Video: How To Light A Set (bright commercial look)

Recently, we filmed a funny road safety PSA in Arizona. Come along and see how we lit and filmed it.
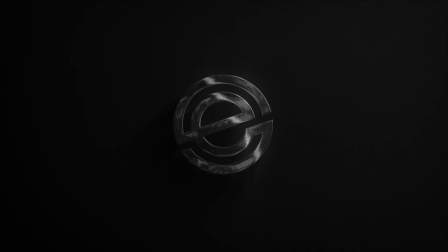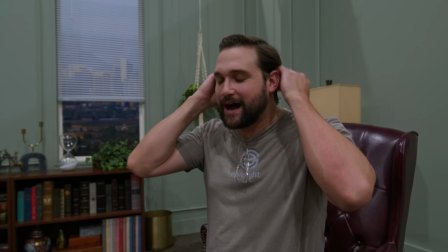Oh, hello. Nice to see you today. I am a qualified therapist in my office.
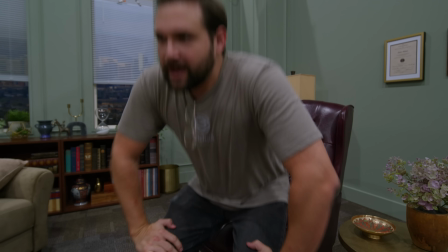Just kidding. This is a set and this is not a real room at all.
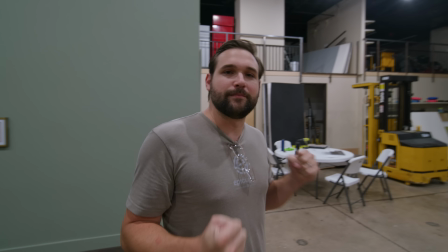This is the magic filmmaking that I love so much. fake rooms in fake places. Check this out. Come here. These walls are made out of wood. Here's the city. There's no glass in the windows. Here's some of our gear.
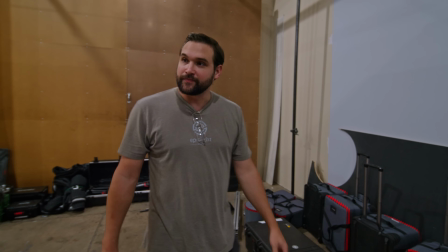We're lighting this with aperture lights today. We have some stands. These are very important.
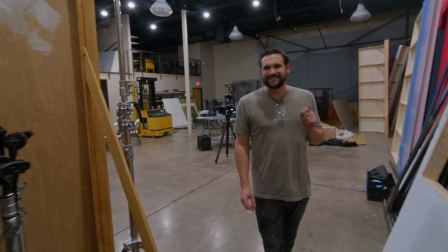And today you are going to see how we light
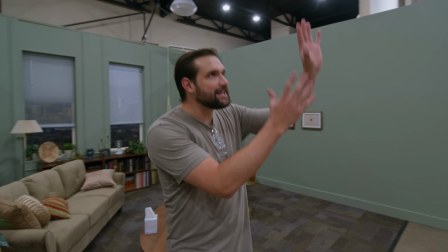a set like this. because this lighting with these lights on the ceiling,
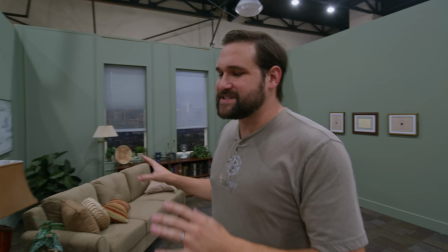this does not look good. This looks stupid.
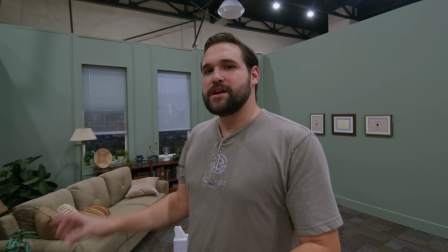And the artistry and talent that went into making this set deserves artistry and talent with lighting the set.
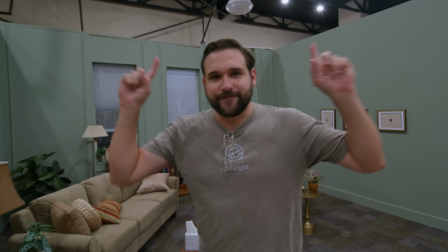We're going to give this a mood. So first in my priority list is this window.
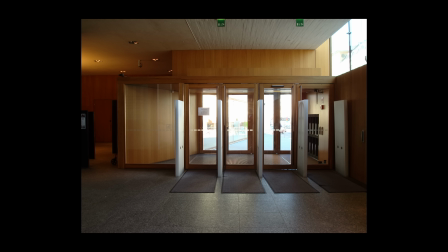I want this window to look like a real window and real windows are super bright.
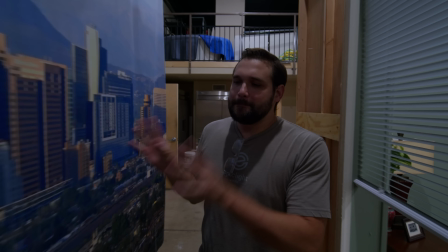So, I want the light coming through this window to be super duper bright. What matters is the relationship between the brightness of the background and the room.
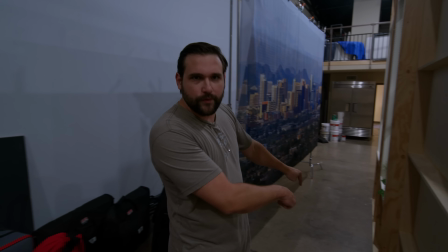I'm going to start with two Aputure Novas on the ground, pointing up right here.
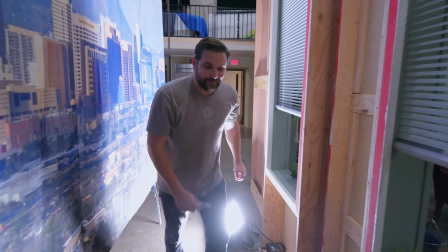All right. And here we go. Let there be light.
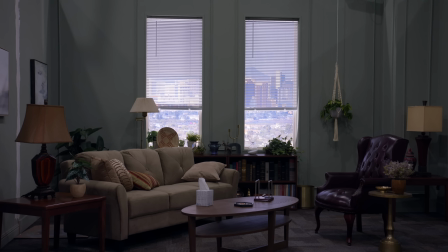These are the Aputure Novas. They are very bright and very soft. So I'm using them in this instance because I want soft light over a
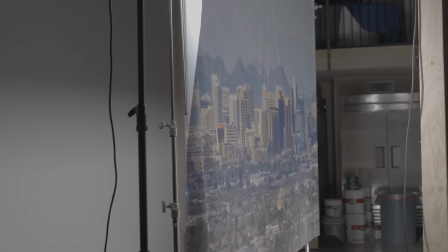large space from a short distance And this is doing the job and I'm doing it from the ground because it's easier.
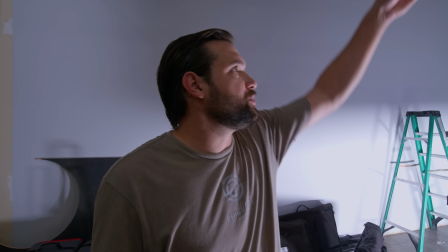Why not? Why do why do it on big stands when you can just do it on the ground?
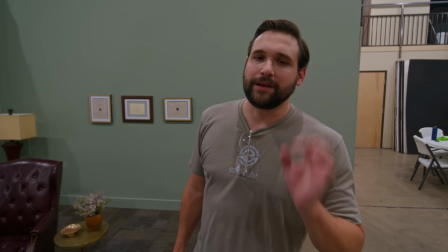Okay Next we're gonna talk about practicals Practicals are lights that are in the room like a lamp And I actually asked our
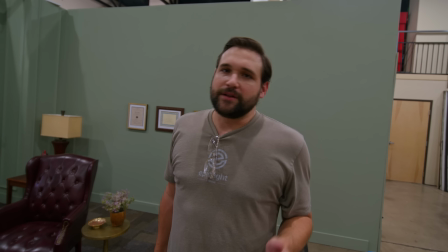set decorator to put a bunch of lamps in this room just because They look good in the frame and they give excuses to add cool lighting.
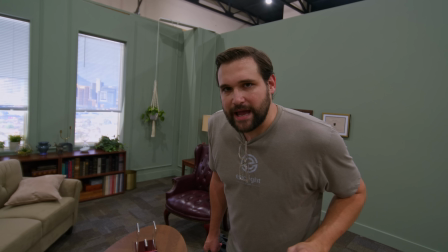So check this out We have three lamps and instead of using regular light bulbs that you can't control so well, I have these light bulbs from Aputure.
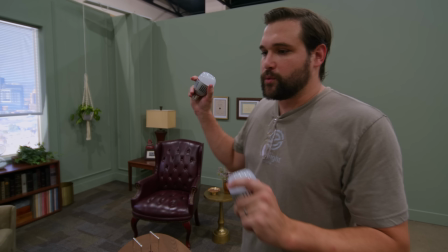We are going to put these bulbs in these lamps and we're going to run some power. These don't have to be powered.
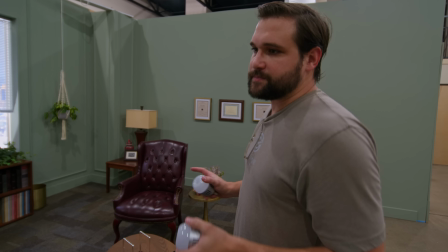They are battery powered, but I want to run power to these lamps because I want them to just be on all day and I don't want to worry about it.
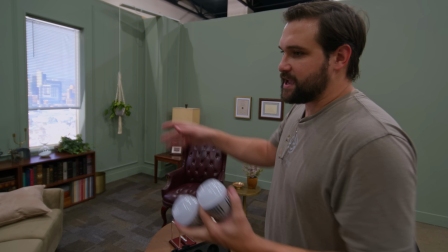So we're going to secretly run power to all of these lamps and put these bulbs in and see what we like.
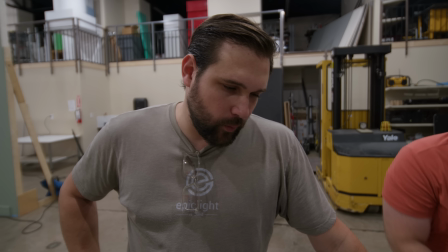James, the lamp on camera left is looking a bit warm to me, even though they're all set to 4000.
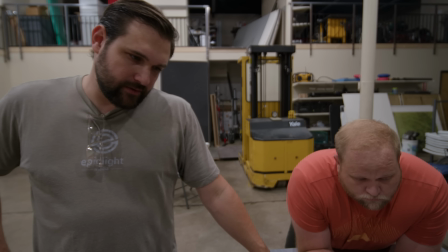Could you cool it down? Yeah, here we go.
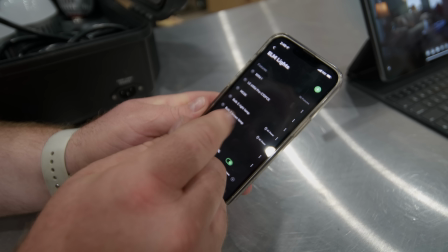So what I'm going to do is what's cool about the app, I came in and renamed these so I know I just adjusted the brown lamp, the lamp on the right side.
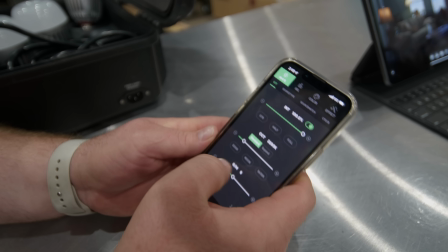Here we go. Let's go into this one. All right, let's just cool this down. This is actually at 3200 in the back corner.
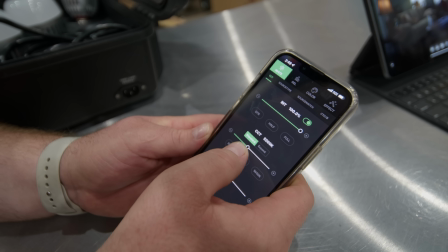Okay, so we can see that's definitely too yellow. Thomas, what color should I add to this? Maybe a little magenta? Sure. What we're dealing with is different colored lampshades and it's just kind of too much for me to handle. So I want them to kind of match. So we're able to quickly change the color temperature and make all of these look like they belong in the same world together.
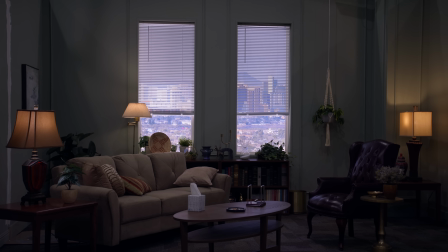And I think we're at a really good starting point. We got our practicals looking good. Next, we're gonna put up a 20 foot by 20 foot of bleached muslin over the whole top.
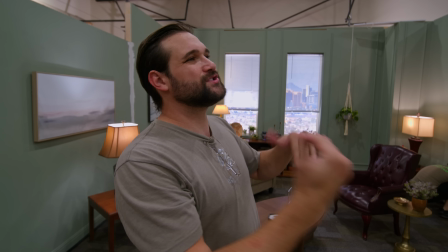Now, we're not going to see it in camera, but this will simulate for my lighting purposes a ceiling.
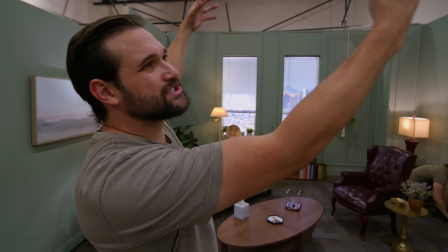And because it's opaque, I'll be able to shine light through it and get a very soft feel.
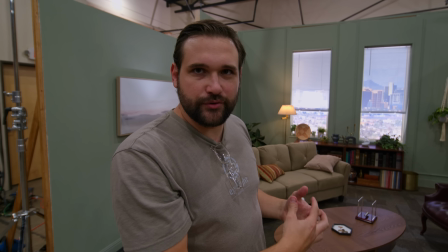It's all about controlling the soft ambience of the room, and so we're going to do that next.